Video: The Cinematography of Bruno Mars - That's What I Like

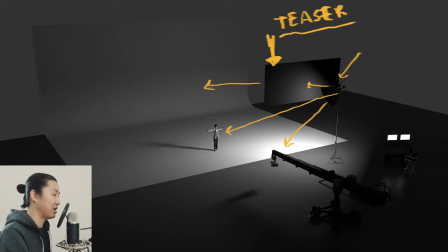[4:06]
So essentially this teaser is going to just stop this light from hitting the background, and effectively it's going to make the background darker.
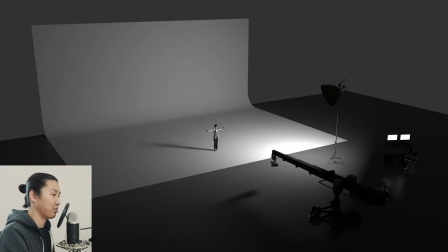[4:12]
So here's the shot with the teaser. Here's the shot without the teaser. You see that the background gets a lot brighter with the teaser back in, with the teaser out, and with it back in.
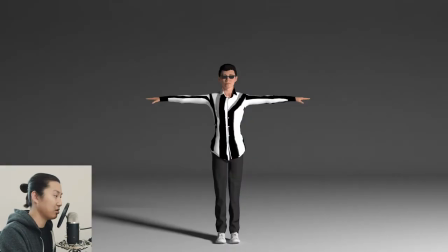[4:20]
So let's look through the camera with the same thing. Here's the shot with the teaser. Here's the shot without it. So the background is a lot brighter. Here's that same shot with the teaser back in. It's going to keep the light a lot more controlled and allow them to work against a darker background, which is what they want because they wanted to draw motion graphics over it like you've seen in the video.
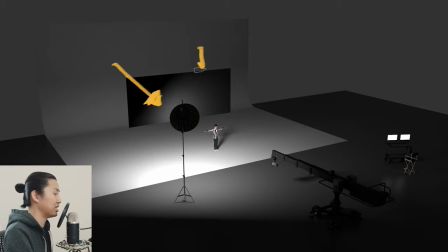[4:35]
Moving right along, they had another key light on the other side, and they were either using a teaser like this or they put a control grid in the breezy or whatever the key light was. I'm guessing it was a teaser, but it easily could have been a control grid that would do something similar for keeping the light off the background.
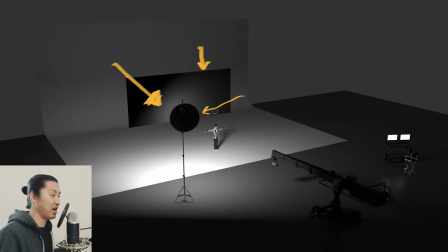[4:48]
Throughout the music video, you'll see them switch key lights from the right side to the left side, and this is the relative placement, and I'm guessing the size and power of those sources.
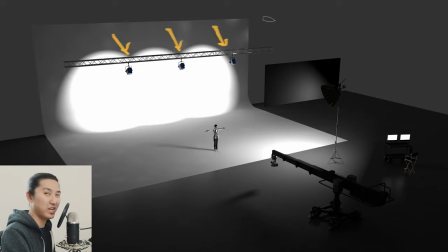[4:56]
Moving on to lighting the cyc wall, I'm calling out 3 Arri T5s here, but in reality they were probably Mole Richardson sky pans, which I'll write out right here. Sky pans, not sky panels, sky pans. So these are 5K big tungsten bulbs with a big dish behind it, and it makes a really wide and even spread.
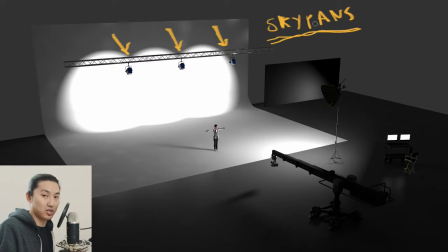[5:12]
They're basically designed to light cycloramas or to light trans lights. I would guess they were using sky pans. I just don't have them visualized in Cine Designer right now. I would guess something like 3 to 5 of them, depending on how bright it needed to be, and these would all be ganged together, or not daisy chained, but all this cabling would be going down to a dimmer board back here,
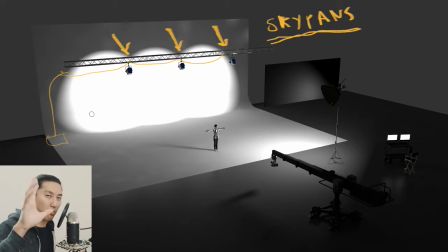[5:29]
because these lights are dimming off and on throughout the music video, and you can see them get kind of warm as they dim down, like we said in the beginning, which really shows that they were probably tungsten lights.
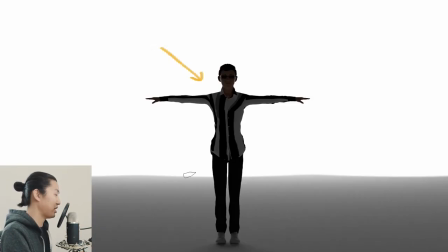[5:37]
So this is looking through the camera with just the cyc lights on right here, and you can watch this horizon line.
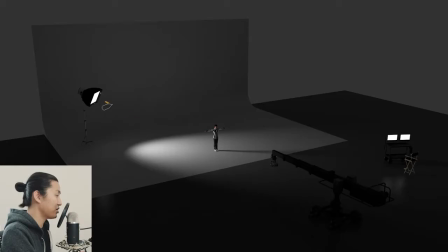[5:41]
It's a little bit harsh in Cine Designer, it's a little bit softer in reality. Moving on to the edge lights coming from this direction, there's also one on the other side, which we'll look at in a second. I would guess that this is an Arri T5 with a medium chimera on it. That's just my guess. They are focusing it to keep it off of the background so that it doesn't pollute into this darker gray, which they need to do to add the motion graphics, like we've said already.
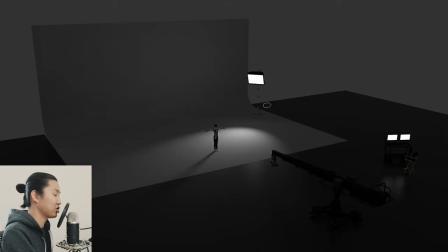[5:59]
Here's that shot through the lens with just one of the edge lights. And here's a shot of the same setup except with the edge light on the other side. And of course, I'm showing these soloed. All the lights would have been there at the same time. They would have just been turning them off and on.
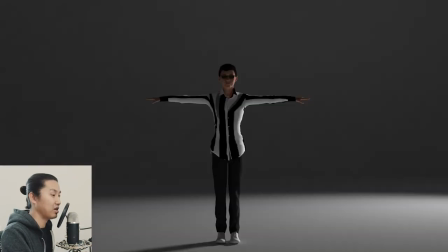[6:12]
I thought it'd be easier to illustrate it this way for you guys though. Here is that same shot, except with the edge light coming from the right. So those are all the main light sources. It may not have been these exact units, but I think if you had to execute using what I've laid out here, it would come out looking pretty similar. So we have a key light on both sides. I'm guessing a Breezy 140 with a T5. On the background, I'm guessing 3 sky panels, and then for backlights, or for edge lights rather, I'm guessing T5s with medium chimeras. Now, if you watch the music video, there's kind of an interesting progression where they'll have just the key light, and then sometimes it'll be just the background lights, and sometimes it'll be the background lights with the edge light.
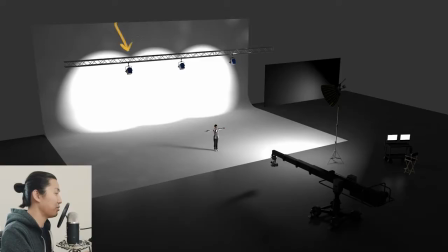[6:45]
I'm going to show you a couple of those combinations in Cine Designer right now. So here's a combination with the background lights and the key light coming from the right.
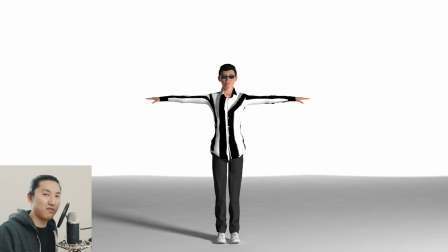[6:53]
It looks something like this. They do this quite a bit. Basically, whatever way he's facing, they turn that key light on in most cases.
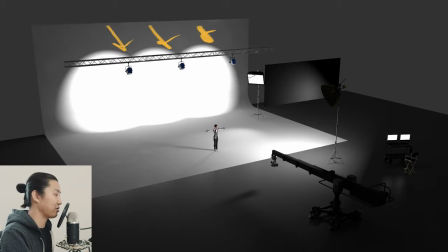[6:59]
Here's that same setup again with the background lights and the edge light and the key light. They did this a little bit too. There was a bunch of different combinations, and I think from this point forward, you can figure out what those were based on what we talked about here. So that wraps it up for this video. If you liked it, give the video a like and subscribe to the channel. We're going to be doing more cinematography of series videos, hopefully with behind the scenes combined with Cine Designer, but in the case where there is no behind the scenes and I feel like I can figure out the lighting setup, I will be illustrating it in 3D using Cine Designer like we have in this episode. The one thing I wanted to mention as well is about the motion. It's not necessarily the cinematography or the lighting of it, but it does appear that he has some sort of that kind of like Monsters animation going on, so very likely they played the song back in halftime, recorded it in 12 frames per second, and then played it back in 24. That's how you get this kind of like fast motion dancing going on. That combined with Bruno Mars' pop and lock dancing skills, you get this interesting effect, and of course they put motion graphics over it. And I've seen a couple YouTube videos where people have explained how to do that in After Effects. That's beyond my skill level, but maybe I'll look at that and maybe use that in some of the videos that I do for this channel. If you have any questions about this music video or anything else, or have a request for videos that you want to see broken down, leave them in the comments below. Until next time, you guys get out there and plan better, shoot better.